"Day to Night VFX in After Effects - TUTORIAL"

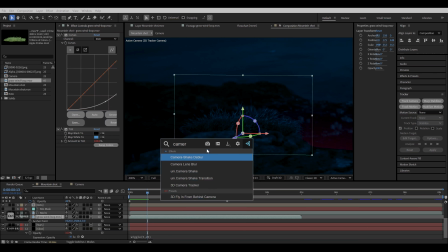But before duplicating it to other positions, let's set camera lens blur to match the sharpness of the footage. Hide the effect for now and add CC light sweep.
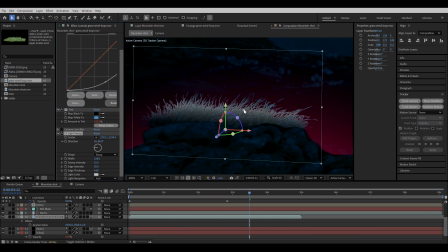Now change the direction, increase the width and make the sweep intensity 0. Now increase the edge intensity. For the light color, click on the add keyframe button while holding alt.
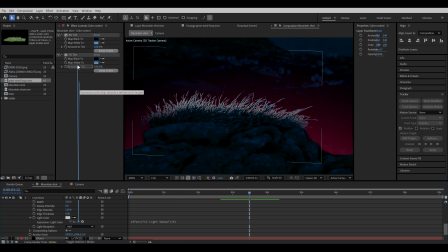Select the color control layer. Go back to the light color expression. use pickwhip tool to link the light color to the second color of the tint effect
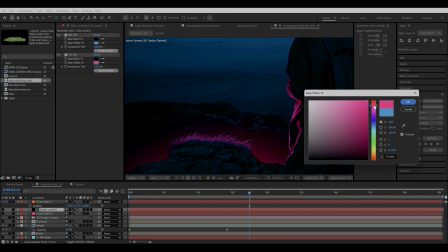now if we change the color in the color control layer it will automatically change the highlights of the grass layer i'm gonna do the same with the color of the glow
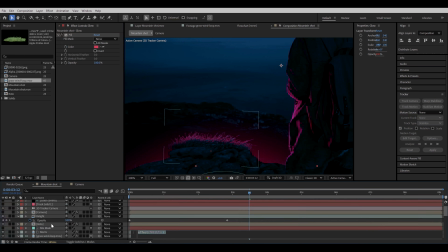layer alt click on the color and link the expression color to the second color of the tint effect now go back to the color control layer select the foreground tint effect then go to edit copy with property links and then paste it to the relate png sequence
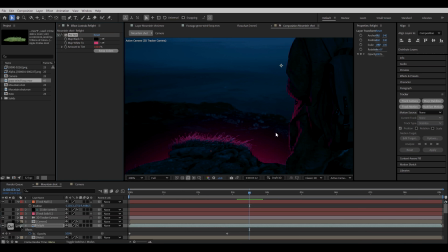which I renamed earlier as relight it decrease the light intensity a bit
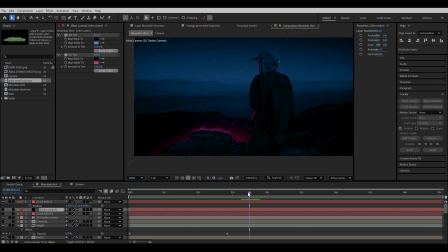but we will duplicate it later to increase the intensity so now
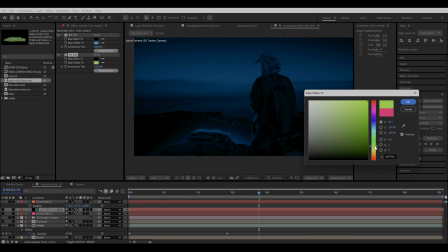if we change the color of the foreground tint it will change the color of all the elements altogether
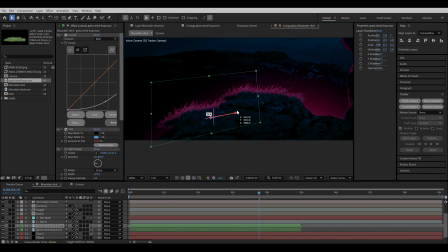now I will make some copies of the grass element and populate it throughout the edge of the cliff I
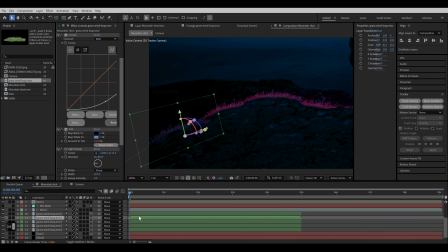gradually decrease the edge intensity of the elements at the corner to make it blend with our scene smoothly.
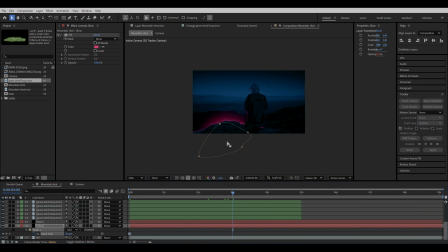Now I go back to the glue layer, add a keyframe on the mask path at the first frame, then go further in your timeline and adjust the mask according to the camera movement.
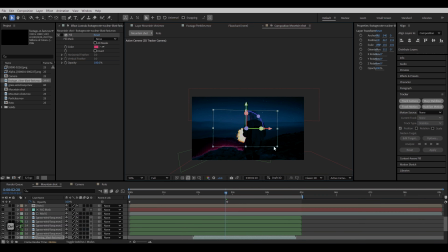And we are almost there, we just need to show something where the glow is coming from, either it's an explosion or a beam of light.
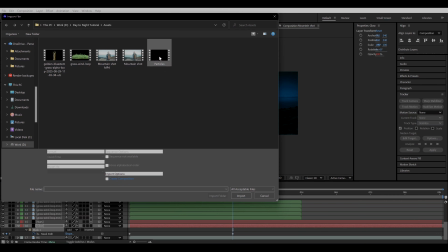But for this tutorial, I'm gonna use this particles asset which looks like embers or fireflies coming from bottom. I will upload and leave this asset in the description. You can download it and use it in your own projects.
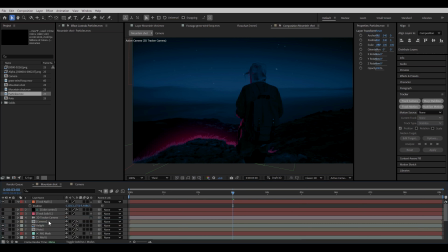Now I drag and drop it to a composition and make it 3D. Again copy the position of the track null and paste it to the particles layer.
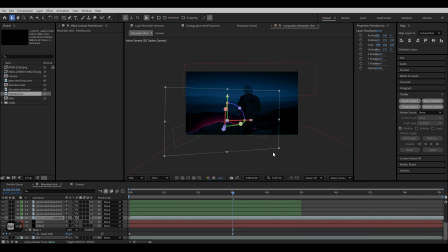Move it behind and adjust the position and scale so it covers the frame completely.
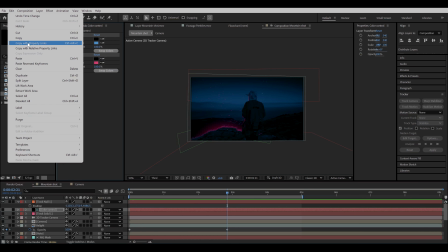You can again go back to the color control and copy the foreground tint effect with property links and paste it to the particles layer.
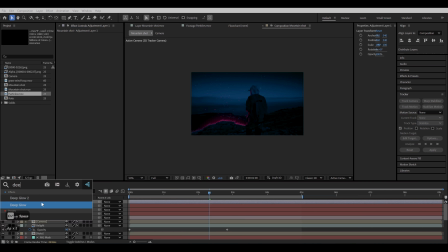Now for the final touch, I'm gonna add an adjustment layer. Add deep glow effect on it to add some light diffusion. Add another adjustment layer using ctrl alt y and add add grains effect to it.
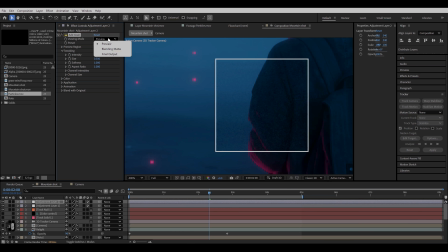I'm gonna change the intensity and size and change the viewing mode to final output.
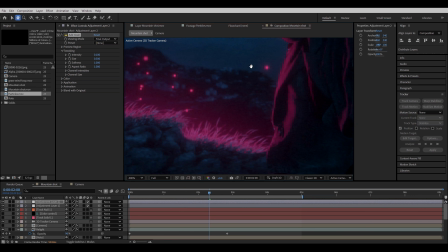This blends together all the elements and bring some realism to the scene Now hit render and your vfx shot is done.
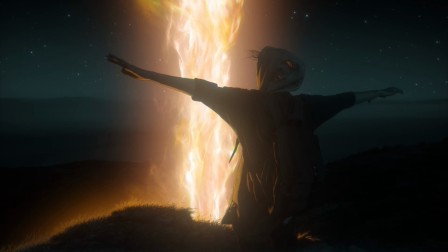I hope you learned something new today And a big thanks to Beebal AI for sponsoring this video Don't tell them but I would have made the same exact video even if they're not sponsored it So let's just keep it between us And if you have any questions just drop them in the comments below i will try to answer all of them unless you ask something weird and i'm also planning to make more such videos so do subscribe you can also find me on instagram where i post stuff so yeah until next time